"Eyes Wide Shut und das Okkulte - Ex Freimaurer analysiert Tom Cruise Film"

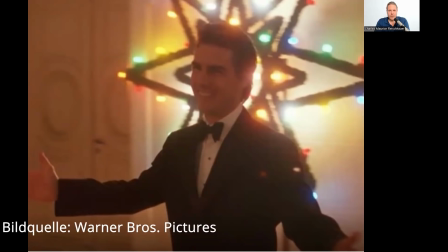[28:08]
Das ist immer dieselbe Beleuchtung und die taucht an verschiedensten Orten in diesem Film auf, was ja eigentlich total absurd ist, als würde jetzt irgendwie irgendwelche Restaurants,
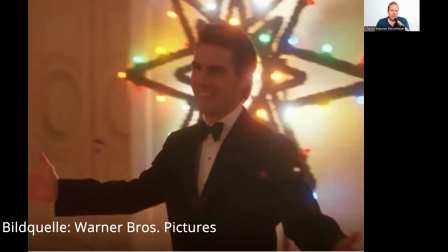[28:20]
Cafés, Arztpraxen, Nobelbälle oder irgendwelche Privatwohnungen immer eine und dieselbe Lichterkette benutzen. Es ist aber so und ganz häufig taucht auch der Siebenstern auf. Hier sehen wir dann den Bill vor so einem Siebenstern drapiert.
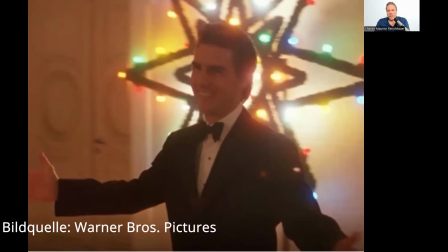[28:41]
Man hätte ja auch denken können, zu so einer Okkulthandlung würde das Pentagramm der Fünfstern gut passen. Ja, oder der Davidstern oder das Salomonische Siegel. Aber es ist tatsächlich der Siebenstern, der in einem gewissen Maße anspielt, auf das hier, auf die sogenannte chaldeische Reihe.
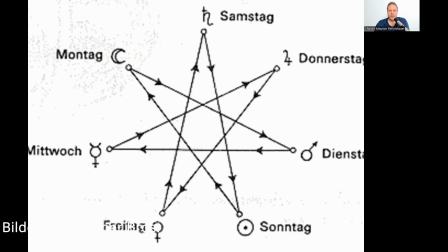[29:00]
Hier haben wir auch den Siebenstern, er entspricht den sieben Planeten. Er ist halt ein nicht ganz so geläufiges, okkultes Symbol wie jetzt das Pentagramm. Aber diese Siebensterne sind dort auch überall angedeutet, also angebracht und deuten eben auch auf so eine okkulte Ebene hin.
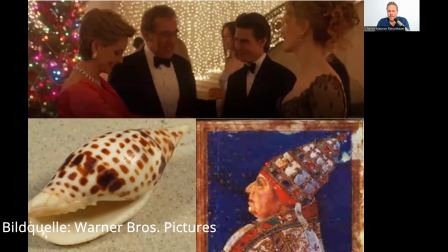[29:18]
Das ist jetzt so eine andere Szene. Da sieht man jetzt, kurz nachdem Bill eben gerade vor dem Siebenstern stand, zusammen mit Alice begrüßt er auf diesem Ball den Gastgeber, diesen Victor Chrysler.
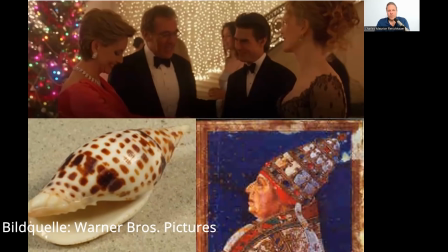[29:30]
Und das ist auch interessant, dessen Ehefrau, wie wir hier sehen, hat diese Muschelohrringe und diese Muschelkette, beziehungsweise mit Schneckenhäusern. Und Kubik hat ja bis ins letzte Detail alles geplant. Und es ist natürlich eine Anspielung auf die Kopfbedeckung des Papstes,
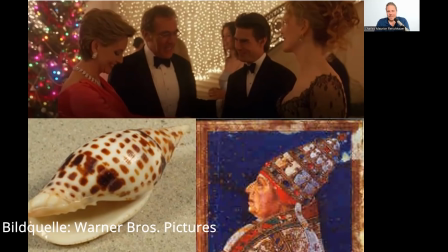[29:49]
die ja auch an diese Muschel erinnert. Und diese Muschel hat ja auch den Namen, also diese Gattung heißt ja auch Mitra, wie die Mitra, die eine der Kopfbedeckungen der Päpste ist. Ich meine, Päpste haben natürlich mehrere, ich habe ja auch eine Vatikan-Sendung damals mit Frank Stoner gedreht,
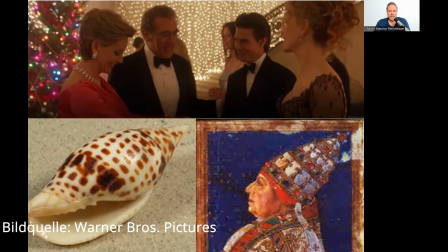[30:08]
wo wir dann näher auf diese Thematik nochmal eingehen, was es mit der Mitra oder der Tiara, diesen verschiedenen Papstbedeckungen auf sich hat. Aber ich fand es schon beachtlich, dass hier diese Schneckenhaus-Symbolik auftaucht.
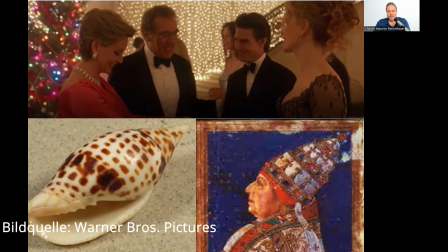[30:21]
Das heißt, man könnte sagen, die Ehefrau von dem Viktor hat so ein bisschen Papst-Attribute, vielleicht wie so eine Päpstin. Das ist insofern spannend, weil er wiederum, der Viktor, der Ältere, den man hier auf dem Bild sieht, hat Attribute des Teufels, worauf wir dann später noch zu sprechen kommen werden.
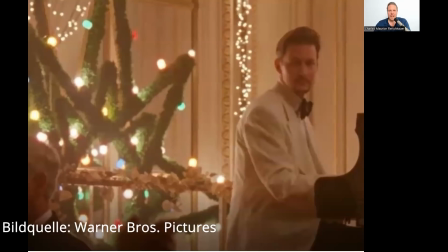[30:41]
Aber da kann man mal so in der Gesamtsymbolik drüber nachdenken. Dann ist diese Figur noch interessant, Nick Nightingale, also Nick Nachtigall auf Deutsch, ist benannt nach der Nachtigall. Die Nachtigall ist ja wie gesagt ein Vogel,
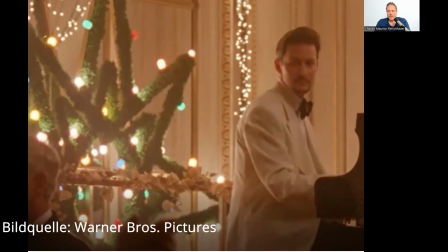[30:56]
der für seinen extrem schönen Gesang bekannt ist und er ist Konzertpianist oder Jazzpianist, könnte man besser gesagt sagen. hier auch wieder vor dem sieben Stern angepositioniert
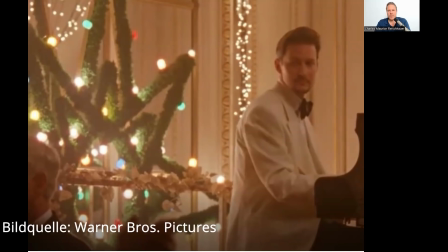[31:12]
und Nick hat eine besondere Funktion in diesem Film.
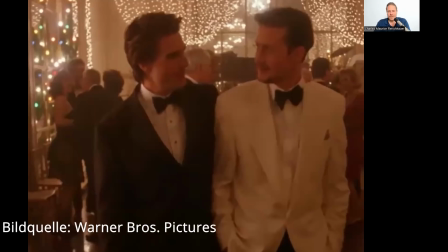[31:18]
Hier sehen wir dann noch Bill und Nick und es ist so, Bill ist ja Arzt, erfolgreicher Arzt, muss man ja auch sagen und er erkennt jetzt auf diesem Ball am Klavier seinen alten Studienfreund Nick Nightingale, spricht ihn dann an, auch Nick erkennt Bill, freut sich und die beiden führen eine
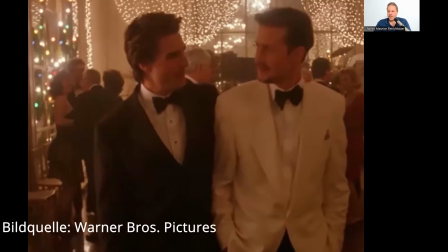[31:36]
Und es ist so, dass Nick sein Studium, sein Medizinstudium damals abgebrochen hat und sich nun als Pianist durchschlägt, der mit verschiedenen Ensembles mal hier mal dort spielt und ja eben nicht so diese bürgerliche Karriere hingelegt hat.
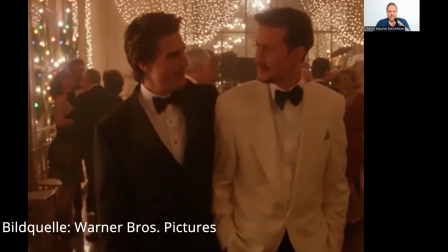[31:54]
Und das ist auch so interessant, dieser Kontrast, der schwarze Anzug, der weiße Anzug. Also die beiden sind Freunde, die beiden gehören irgendwie zusammen. Sie sind aber auch ein gewisser Widerspruch.